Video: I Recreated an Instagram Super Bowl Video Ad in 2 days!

I was scrolling through Instagram and then I came across this ad.
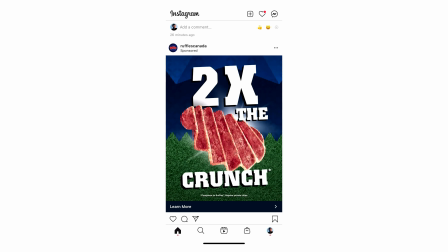And then I had a brilliant idea. Why don't I just recreate this ad in time for the Super Bowl?
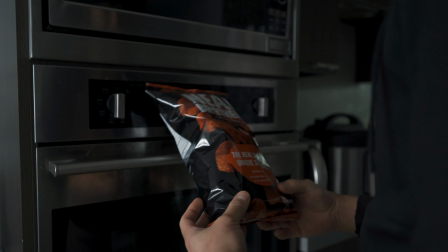[0:16]
So I went ahead and selected my product and then I went to select the produce that I would use. And this is how my version of this Instagram ad turned out.
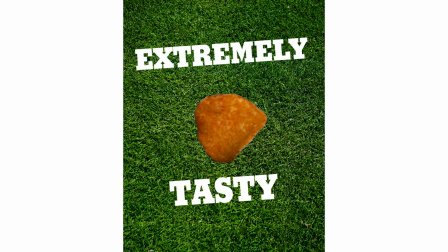Hello everyone, it's great to see you back here again. I hope you enjoyed this video that you just saw. Let me know in the comments below which one was your favorite ad. I won't get offended if you pick the Ruffles one.
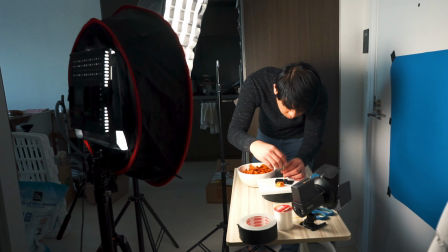[0:45]
I promise. So sometimes when you get an inspiration to do something, it's good to just take that inspiration and act upon it.
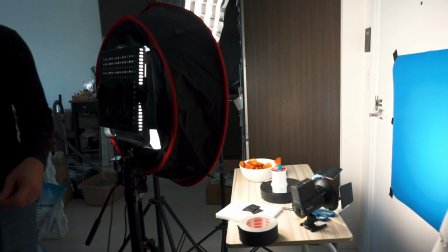[0:51]
And this is what I did with this ad. I know it was really short.
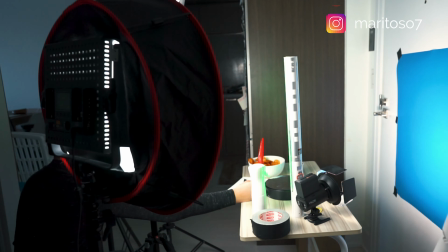[0:54]
I really had a very tight turnaround time and at the time of the posting of this video is probably a day or two before the actual Super Bowl. I am not a big Super Bowl fan. I don't really watch American football. I am a soccer fan though. I watched the other kind of football. That one. So today I'm going to share with you how I created this video ad.
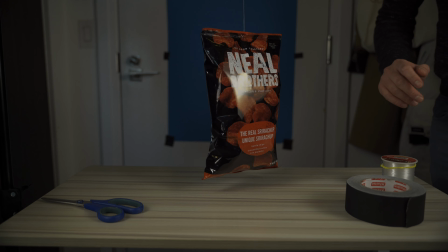[1:13]
So I needed to have a few shots to make this work.
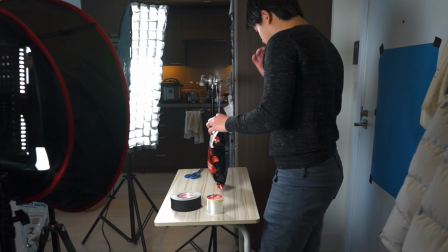[1:16]
One shot of just the back of chips in static since I knew that I was going to add all of the rotations and position and all the keyframing later in post.
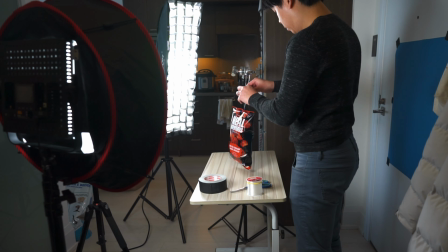[1:24]
I used the C-stand gaff tape mid fishing line to hold that back of chips steady.
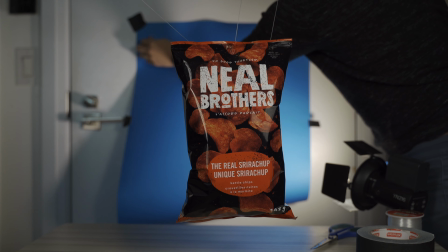[1:28]
For all of these shots I actually used a blue screen just bristol board that you can get from the dollar store.
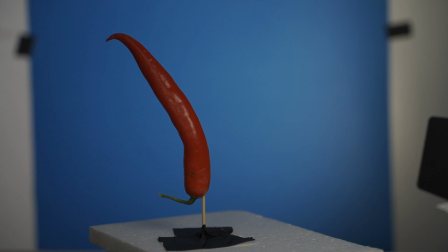[1:34]
I wanted to use blue in this case because some of the items that I had had green in them so I knew green would not work for this video.
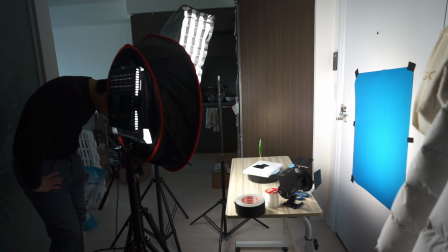[1:41]
I then took my display rotation stand and I attached it to styrofoam board and also barbecue sticks and I attached the green peppers,
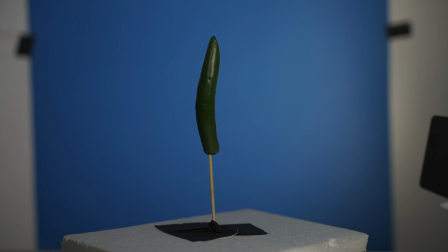[1:48]
the red peppers and then just captured them by themselves.
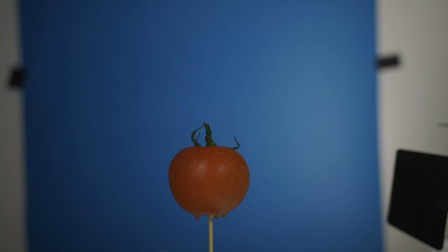[1:51]
I also shot the tomatoes twice, once with the tomato hole and another one with a cut tomato. The shot of the single chip was a little bit harder to do.
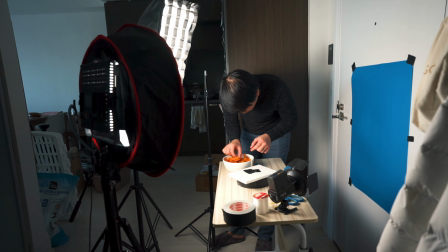[2:01]
I had to go around the entire bag of chips and find the perfect one that would look okay and look good for video.
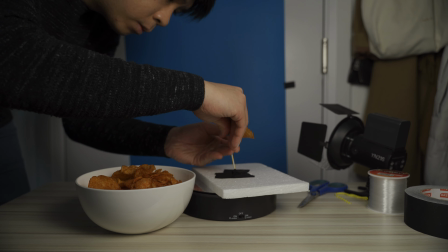[2:08]
The next challenge I found was finding a way to get that potato chip to stand by itself. I wanted it to be in the display rotation stand because I wanted to have a slight rotation captured.
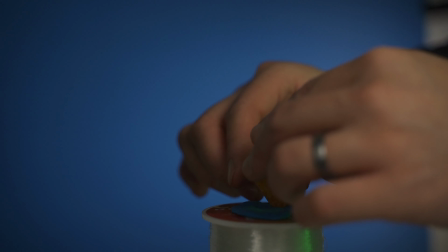[2:18]
In the end, I managed to create a base with blue sticky tag and I put the potato chip on top and just let it rotate.
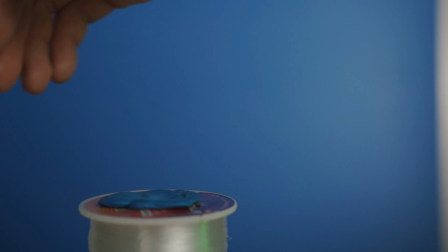[2:25]
I had to take this shot quickly because that sticky tack was not strong enough to hold that potato chip.
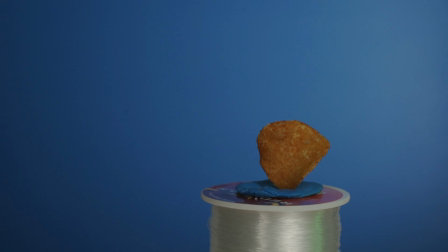[2:30]
But in the end, I was able to get a shot that I was satisfied with. In terms of lighting,
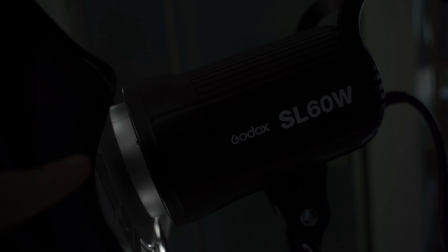[2:34]
I used the Godox SL60 with a narrow and rectangular softbox along with another
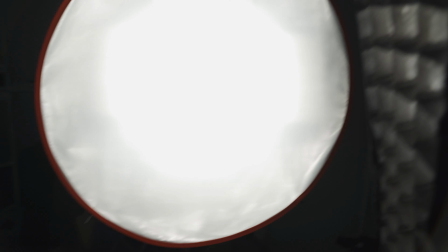[2:39]
LED panel with a softbox and also a light to illuminate that background.
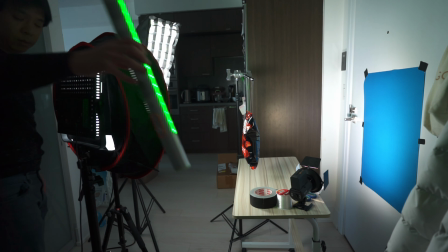[2:45]
I also used my tube light and I set it to green to sort of light that rim of each of the products. I knew that my composition would have a green field as background so I thought it would add
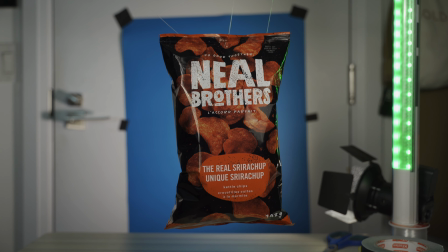[2:55]
a little bit to the scene if I lit each of the products with a little bit of green on the side. The entire video really came together in the editing process.
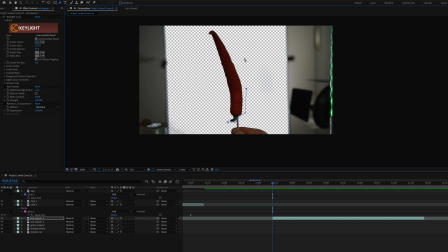[3:04]
I created a rough mask for each of the object before I added the key light effect to key out that blue.
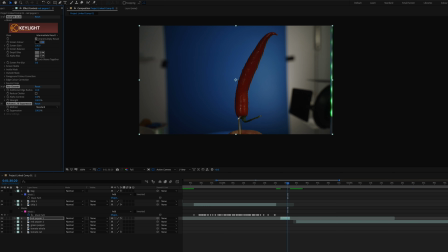[3:09]
That just allowed me to filter out anything that wasn't blue in the scene that the blue couldn't key out. I then added simple CCWR removal to remove all the remaining wooden sticks.
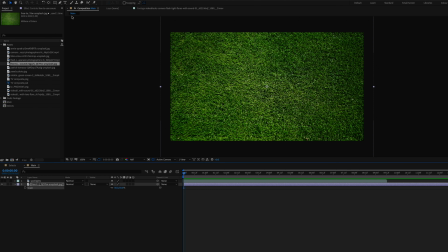[3:20]
Once all the elements were keyed, I found a green field background that I used,
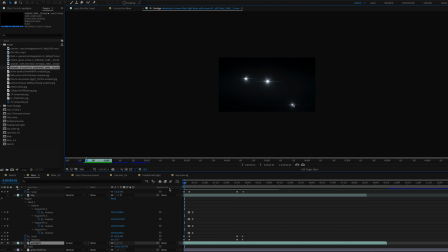[3:24]
and then I added stock footage of spotlights to give me that sort of football field, sort of paparazzi sort of feel. I created a mask for the spotlight because I wanted all of that light to be focused in the center,
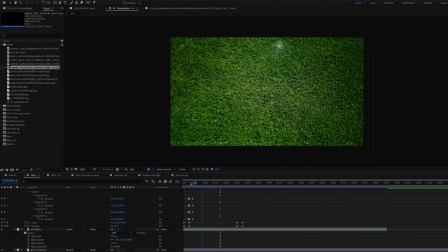[3:36]
and then I adjusted the feathering accordingly so that there would be a nicer fall off from the center.
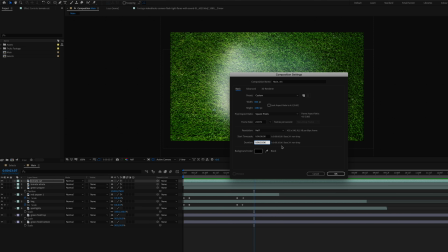[3:41]
I then created a composition in the 4x5 aspect ratio since that is the aspect ratio best suited for an Instagram ad.
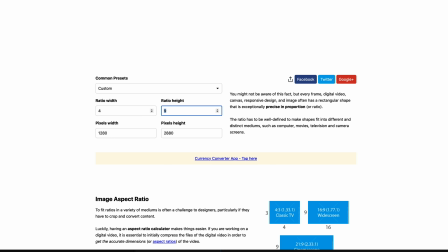[3:49]
And if you don't know how to find an aspect ratio, you can go to aspect ratio calculator and then just find the exact pixel count that you need to set your composition at. So I knew I wanted to keep my height of the video at 1080, so that just meant that the width would be 864 pixels.